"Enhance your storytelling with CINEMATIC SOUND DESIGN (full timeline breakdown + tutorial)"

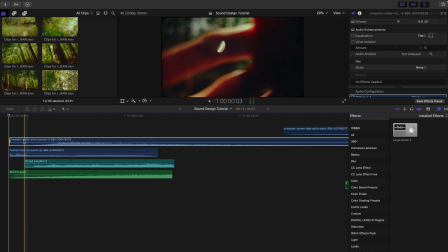8:39 So here we have a whoosh. So we have a whoosh, a buildup, some laughter, and another buildup, right? So, you know, and this is a monitor turn on. So it's kind of a buildup, but it's kind of not, right?
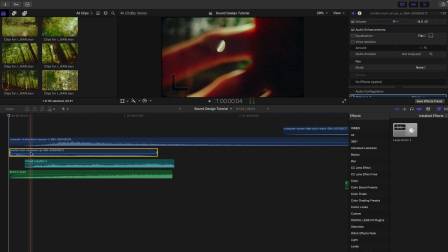8:57 It's also kind of just like that last category I discussed. Oh, and then also, of course, we have a chopper in there.
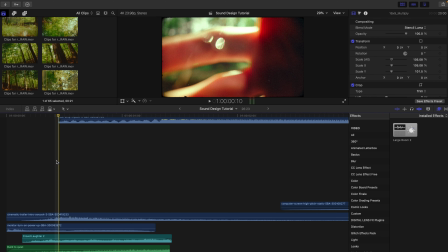9:03 So you'll notice that, you know, not even intentionally doing this, I actually wound up choosing a chopper, which is up here,
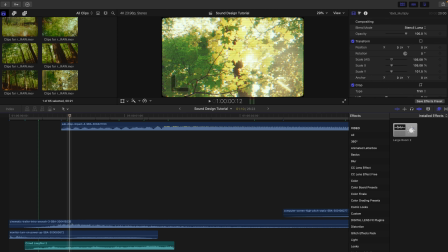9:12 a whoosh, a buildup, another buildup, and some, you know, foley, I guess you would say.
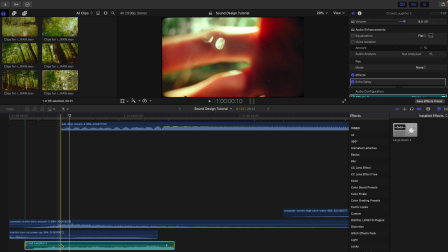9:19 And this is typically how it goes, right? If you have one thing at a certain instance, you probably don't need that same category in that instance. And I think if you're going to take something away from this tutorial, it would be that, you know, you don't need too many of one thing.
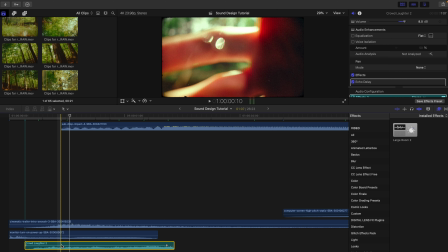9:36 Layering is okay, but layering a bunch of the same thing isn't necessary. So let's move on.
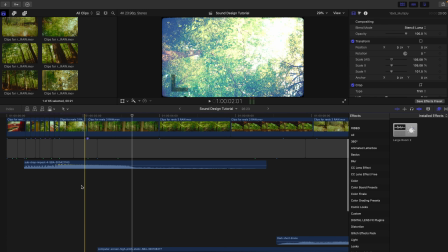9:43 So there, of course, we had another buildup sort of when it's about to, when the intro is about to be done.
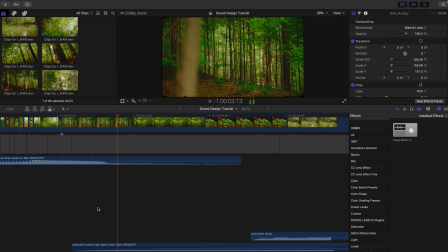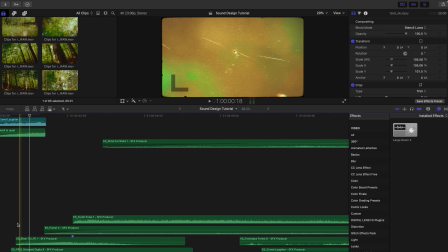9:55 And then this is sort of to get you, this stuff down here is sort of to get you out of the intro and then into the main edit, right?
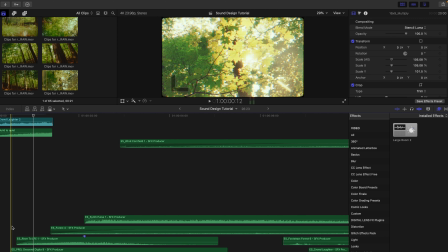10:03 So let's just go through these and check out what all these are because to be honest I don't even remember. Let's go ahead and mute a couple of these and we'll just single these out one at a time.
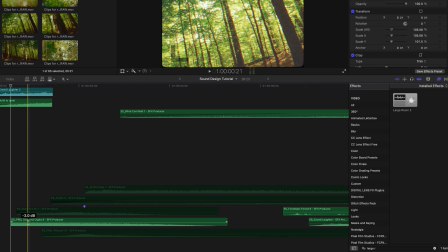10:12 So first off we have this sort of descending digital effect. I would call this a background noise right
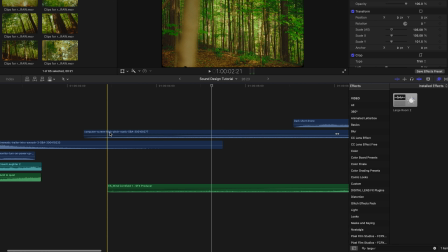10:23 and then this sort of another background noise starts to come in.
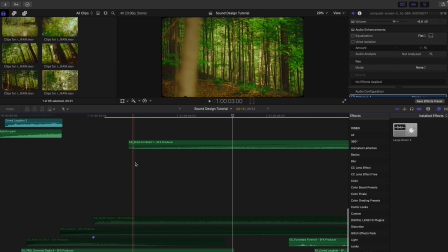10:26 This is this like computer screen high pitch static as well as some wind starts to fade in right there.
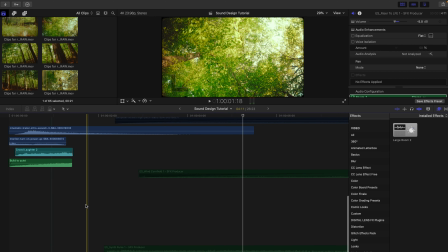10:32 Let's mute this one. Let's hear What else we have again sort of you know as we're coming out of the outro or out of the intro into the main edit
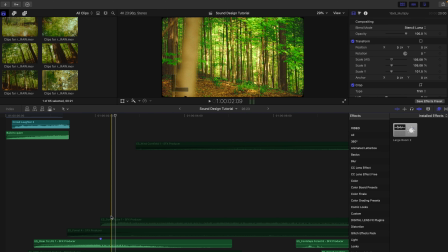10:44 So this is a riser to get us out of the intro and Into this shot, which I guess you'd call the first shot of the main edit.
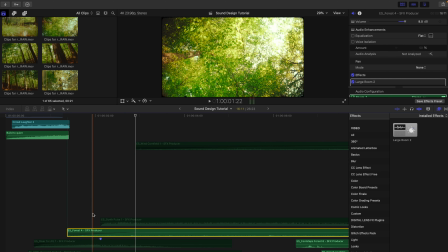10:51 We have our forest sounds
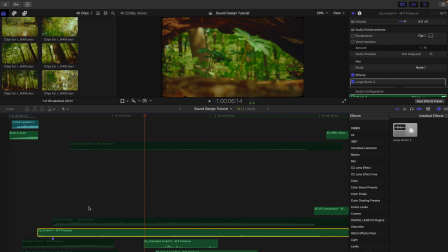10:56 Start to come in and that sort of is existing throughout the entire edit
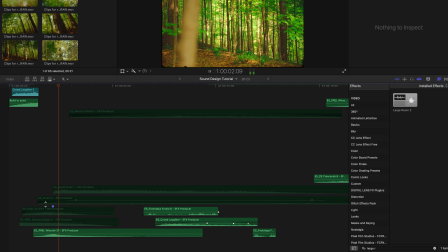11:02 That's just another whoosh This is a buildup. And it sort of has like an echo at the end of it. Forest sounds start to come in.
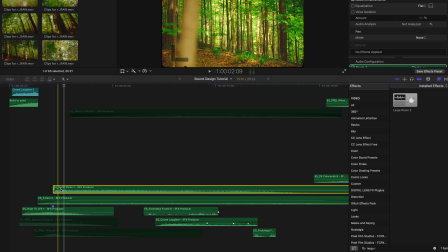11:15 And then we have our synth pulse.
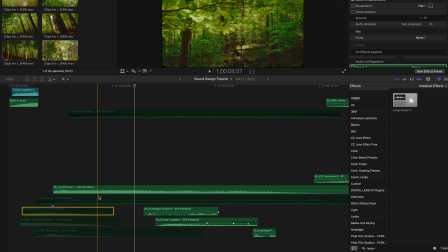11:20 Another background noise. So we have a lot of background noises all coming in, it looks like, right?
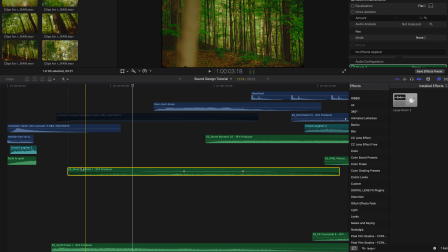11:26 We have our forest sounds. We have our synth pulse. We have our wind cornfield. And we have our high-pitched computer screen. Now, why did I choose to have four background noises start to come in?
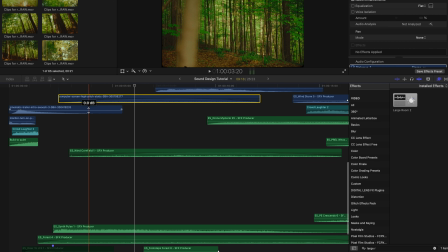11:37 So the reason I chose four background elements here as opposed to just one is because each fills out a certain, you know, category of sound, right? So this high-pitch computer screen noise, let's just hear that by itself really quick.
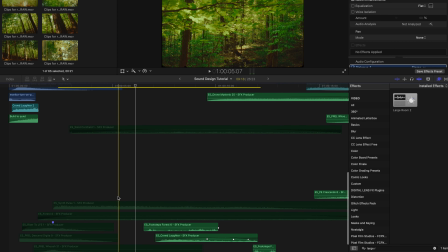11:57 So that's your high-pitch noise. And let's hear the synth pulse, right? So that's your low-end bassy noise, right? And then the wind cornfield here, sort
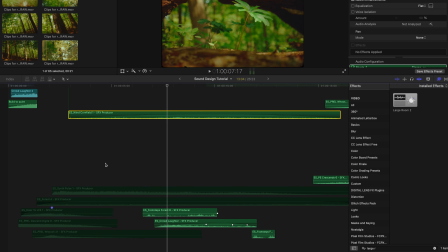12:15 of going to be a more specific background element, right? Just like this is actually making it sound like, you know, it's windy, of course. And then the forest is making it sound like a forest. And all these combined is going to sound like this.
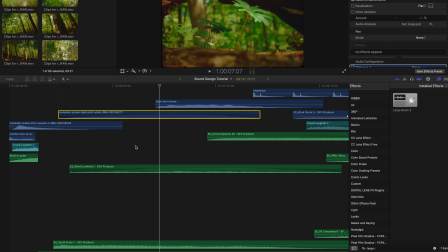12:36 Again, with the absence of music, which again, I intentionally did just to show you what sound design can really do, this is going to be necessary to really fill up the background with just noise
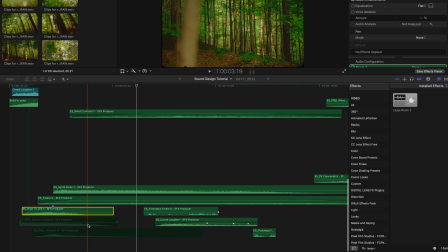12:47 that's emitting the entire time let's turn these back on and move on all
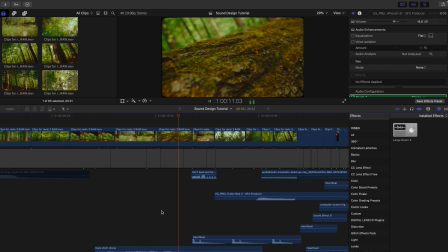right we'll cut it right there and let's just go through these next couple of shots what we've done here so of course we don't want the same
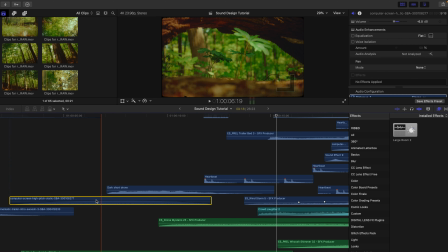13:09 background noises to be happening the entire time again of course in the absence of music we want to have a lot of background noises happening but we want to we want to switch them up and
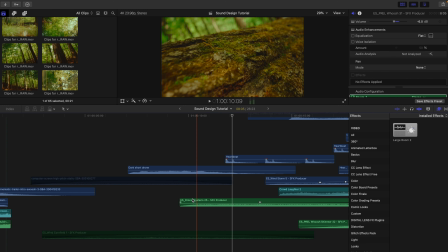13:22 our mysterious drone starts to come in here the computer high screen noise is
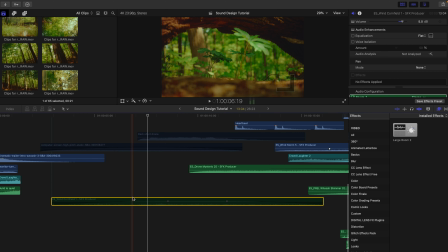13:28 still going at this part of course the wind the cornfield wind to be specific is still going out is still going on at this part too
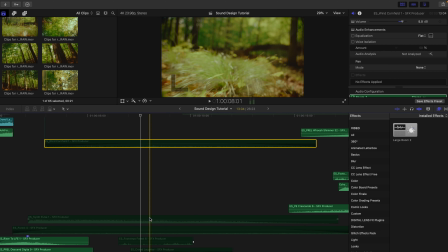13:37 synth pulse is still going on and um the forest sounds are still going
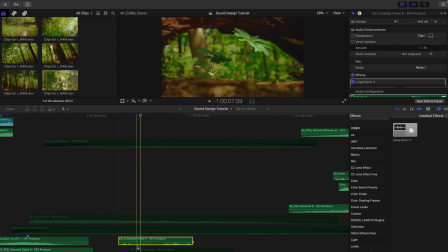13:43 on what else did we add let's check it out so we have our footsteps right so especially for
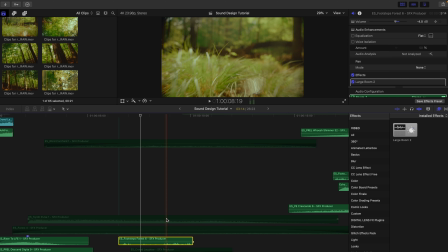13:49 this shot where I was dragging the camera along the ground and I felt that footsteps would be kind of something to put here because this is almost as if you're from the perspective of somebody walking and it's like very low to the ground.
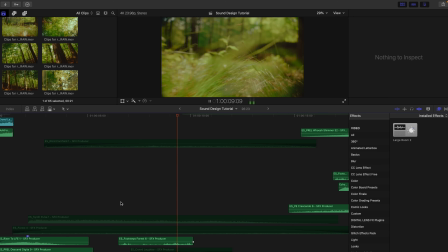14:05 And you bring in that sound in the previous shot to sort of allude to it happening, right?
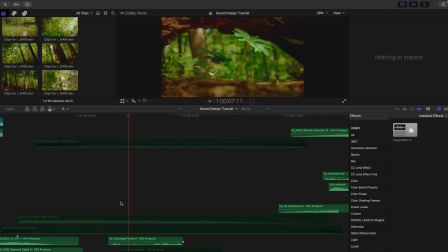14:13 And this is just a technique that I've learned to use.
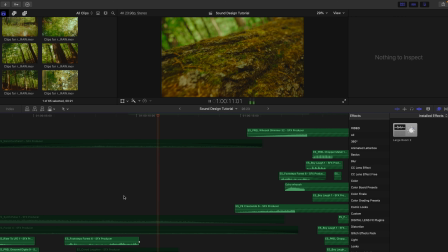14:17 and we cut it pretty abruptly once it gets to this shot and we bring it back again
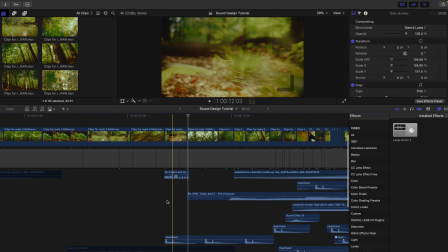14:24 on this shot also added sort of like this weird sci-fi back and forth for whatever reason
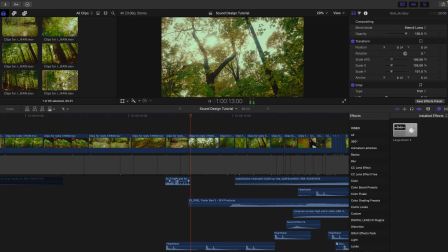14:32 kind of sounds like the blades of grass whooshing by the screen right it's almost just stuff stuff to make that sound like something
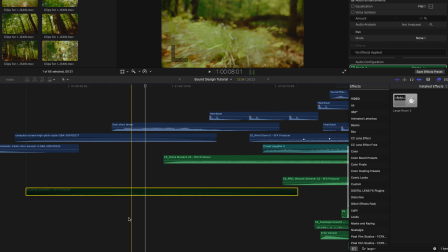14:41 all right last but not least we of course have added some laughter here
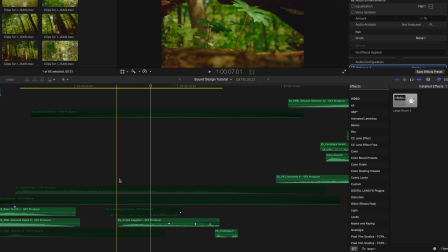14:45 and this is probably the element that's going to stand out the most because it's something that's very like specific the footsteps are kind of like that too but then the laughter is like very like whoa like what am i hearing and this is
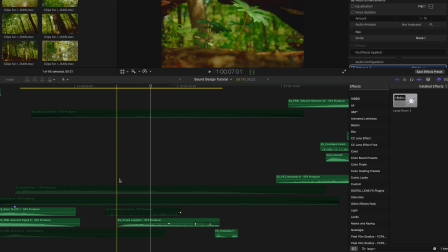14:58 this is kind of creepy and that's sort of creating the vibe that i'm going for here just kind of dramatic suspenseful mysterious creepy vibe
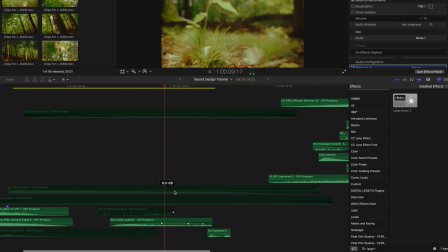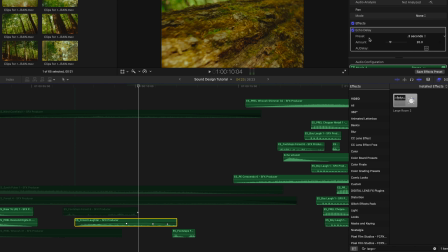15:12 and with a lot of these sounds i'll throw out a factor two on there um especially with laughter I'll throw on some echo delay because this is going to just make it kind of echo more It's not going to be as flat Anyways,
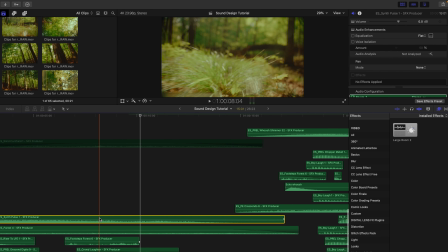15:24 let's turn these back on and hear what the entire thing sounds like one more time and move on to the rest of this edit
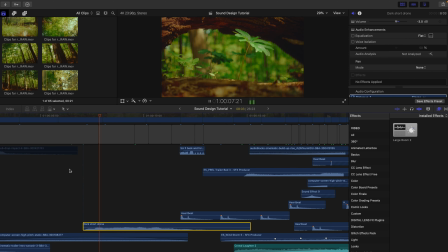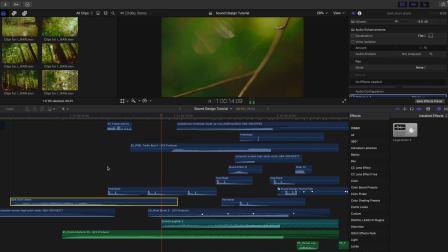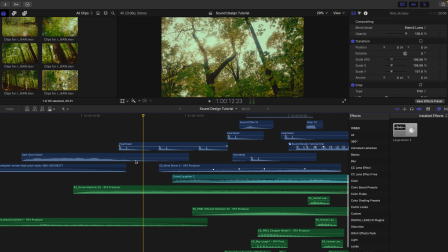15:42 So by this point most of the stuff that we had in the beginning has Faded off or it's at least starting to fade off, right? So our cornfield wind is starting to fade off because we don't want it to get boring We don't want this to be on for too long.
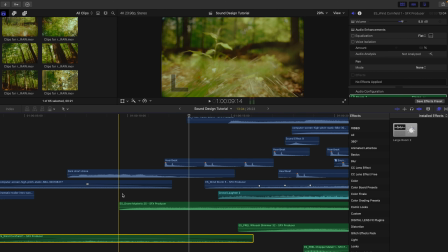15:56 So we have another drone coming in here to fill the space of, you know, we have the computer high pitch one that's fading off.
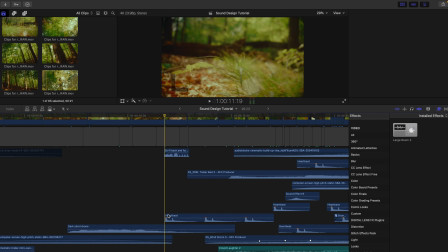16:03 We have this one fading back on. We have our heartbeats in here. So more just dramatic, you know, specific sounds. That's kind of that last category of miscellaneous stuff. Not necessarily a hit, but also kind of a hit, I guess, because it is a heartbeat sound.
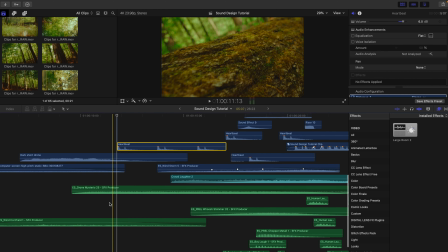16:21 and then I did start making cuts on that heartbeat sound. As I've said, again, we have our synth pulse coming to a close here.
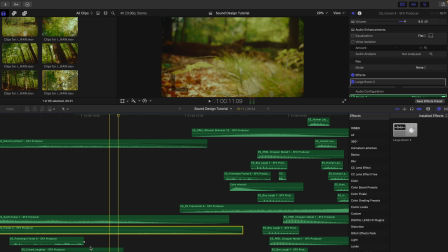16:28 We have our forest sounds even, you know, sort of coming to a close and the laughter has faded out.